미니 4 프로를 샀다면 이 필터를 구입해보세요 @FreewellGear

기본적으로 되어있는 필터는 그냥 필터가 아니라 유리도 아니라 그냥 구멍이 뚫려있는
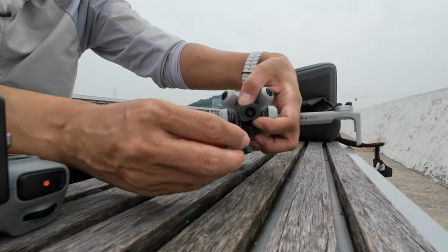그런 보호대라고 보시면 돼요 렌즈가 이쪽에 있잖아요 렌즈가 이쪽에 있잖아요 이쪽 방향을 맞춰주고 낀 다음에
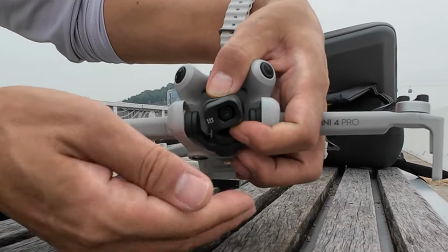살짝 돌려주시면 껴주고요 살짝 옆으로 돌려주시면 또 빠지고요 이런 식으로 됩니다 우선 ND 필터의 필요성에 대해서 얘기를 하죠 ND 필터는 모션 블러를 만들기 위해서 아이고 머리가 어쩜 좋으냐 24mm 카메라에 조리개는 고정입니다 조리개는 고정이라 조리개는 얘기를 안 할 거고요 그 다음에 셔터 스피드랑 ISO가 있습니다 ISO는 밝게 만들어 주는 거고 셔터 스피드가 느리면 한 번 올라갔다가 느리게 내려온다 그러면 그 사이에 빛이 많이 들어올 거고 빛이 많이 들어오는 만큼 움직임에 대해서 잔상이 생겨요 밝아지고 잔상이 생기고 드론 같은 경우 모션 블러가 필요한 이유가 사실감 있는 현실감 있는 그런 비행 모습을 만들기 위해서 모션 블러가 필요하거든요 그거를 만들기 위해서는 ND 필터를 사용해서 셔터 스피드를 내릴 수 있게 셔터 스피드가 천천히 열렸다 닫혀도 그 사이에 빛을 많이 못 받도록 그렇게 절제를 해주는 게 ND 필터의 효과였죠 뭐 여러 번 얘기하고 뭐예요 한번 보도록 하죠
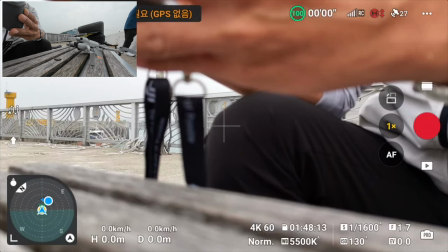오토랑 프로랑 이 버튼을 누를 때마다 왔다 갔다 되고요 프로로 됐을 때 이 옆에 셔터
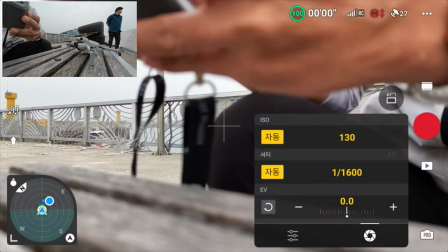스피드 ISO를 누르시면 자동으로 바꿀 수도 있습니다 자동으로 만들려면 자동으로 바꿔놓으면
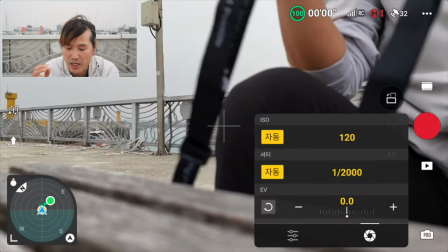그냥 자동으로 찍는 거하고 똑같은데 세부적으로 ISO를 자동으로 놓고 셔터 스피드를 내가 고정을 시킬
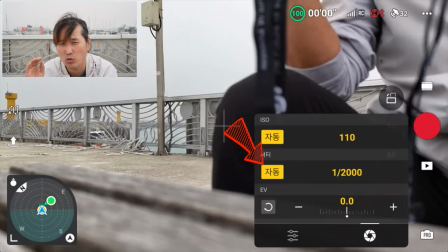수 있고요 반대로 셔터 스피드를 자동으로 하고 ISO를 고정으로 맞출 수도 있습니다 이런 것들이 가능해요
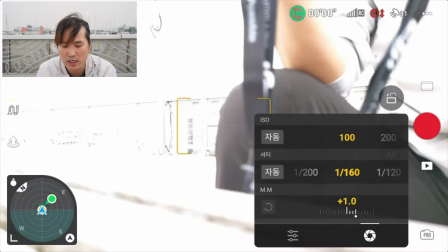프로 모드로 간다면 우리가 필요한 거는 프레임 곱하기 2로 생각하시면 돼요 그게 가장 자연스러운 셔터 스피드라고 보시면
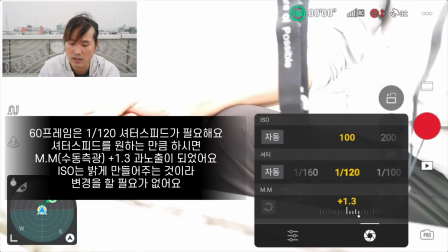됩니다 지금 이렇게 돼버리면 굉장히 과노출이 됐죠 하얗게 됐습니다 여기에서 필요한 게 ND 필터예요 이때 ND 필터를 끼시면
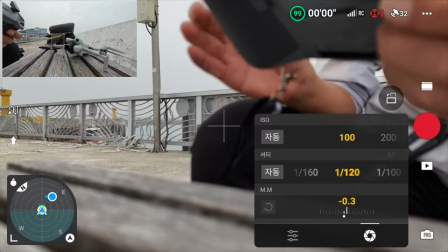껴주시면 노출이 적당히 잡히죠 MM이라고 써져 있는 게 노출값에 대해서 마이너스 3만큼 어둡다라고 표현해 준 거거든요
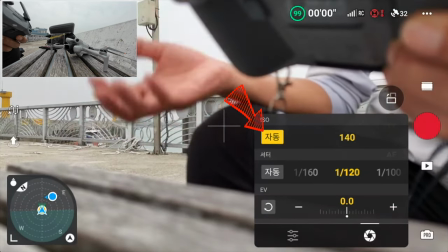여기에서 ISO만 자동으로 바꿔주시면 140 정도로 하면서 MM,
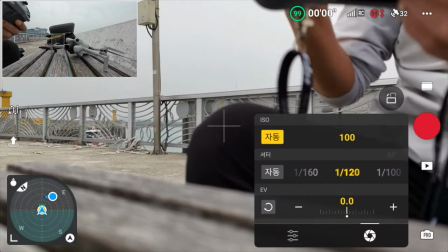EV 그러니까 노출값을 자동으로 0으로 맞춰줍니다. 그렇기 때문에 ND 필터가 있으면 이 값을 맞출 수가 있는 거예요. 굉장히 간편하게 할 수 있죠. 비교해 볼게요. 오토로 났을 때 이런 모습이었고요.
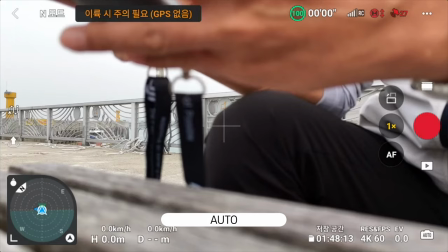여기서 ND 필터를 착용하고 적정 노출을 맞춘 건 이 화면이죠. 이제 비교를 해 볼게요.
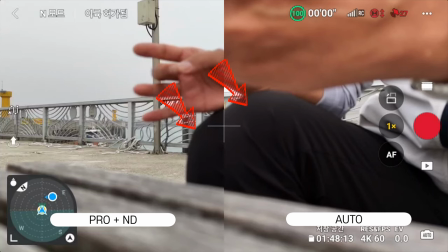ND 필터를 사용하면 같은 노출값이 됐다 해도 조금은 진하게 보입니다. 왼쪽 무릎과 오른쪽 무릎의 색감이 좀 다르죠 노출이 같다면 같은
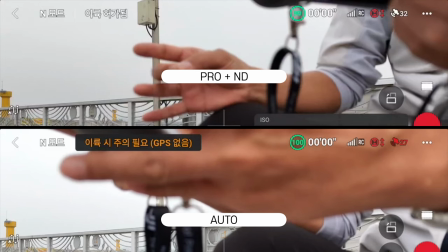밝기가 나와야 된다고 생각이 드는데 ND 필터가 있다면 이런 차이를 만들
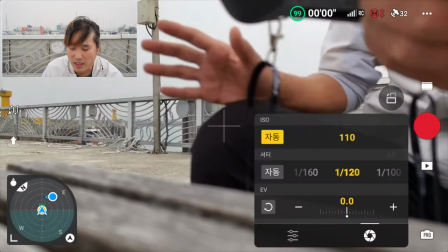수가 있습니다 프레임이 60프레임이라 120분의 1초로 셔터
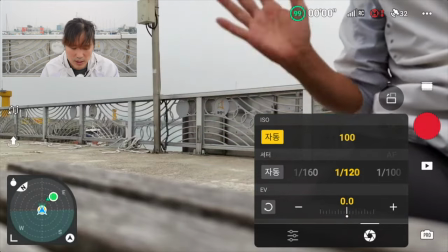스피드를 맞췄습니다 이렇게 잔상이 이쁘게 생기는 그런 모션 블러를 만들 수가 있고요
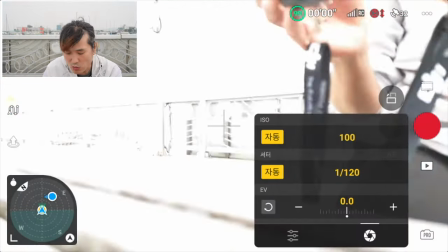ND 필터 없이 자동으로 했을 때 2500분의 1초로
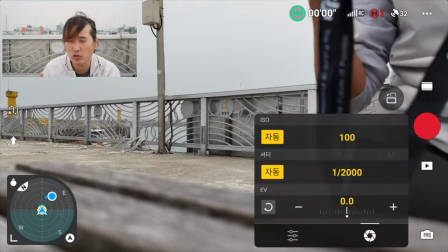이렇게 자동으로 바뀌어요 가장 적절한 노출값으로 맞췄을 때 셔터 스피드가 이렇게 올라갑니다.
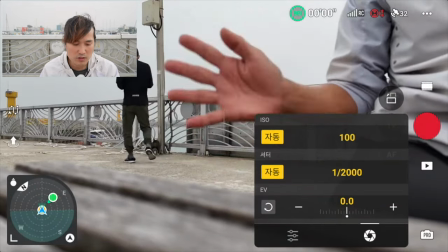이렇게 올라갔을 때는 손 흔들림이 보이시죠? 이것처럼 좀 이질적인 느낌이 들어요.
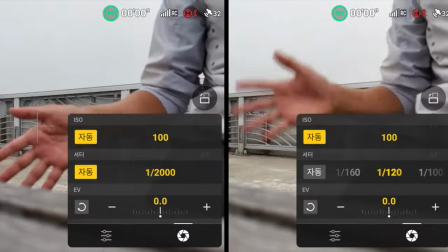비교해 볼게요. 손의 잔상에 집중해 보시면 차이가 명확하게 보입니다.
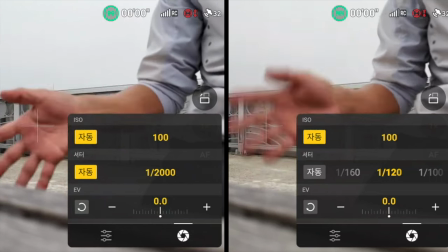멈춰볼게요. 이런 느낌이죠. 이것이 ND 필터가 필요하고 셔터 스피드를 내려야 되는 그런 이유가 되는 거죠.
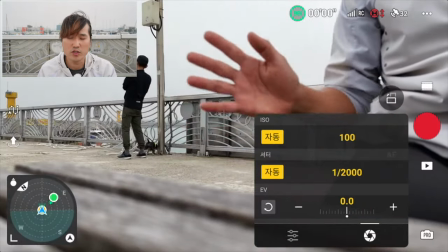이것을 자연스럽게 만들기 위해서 ND 필터가 필요한 겁니다.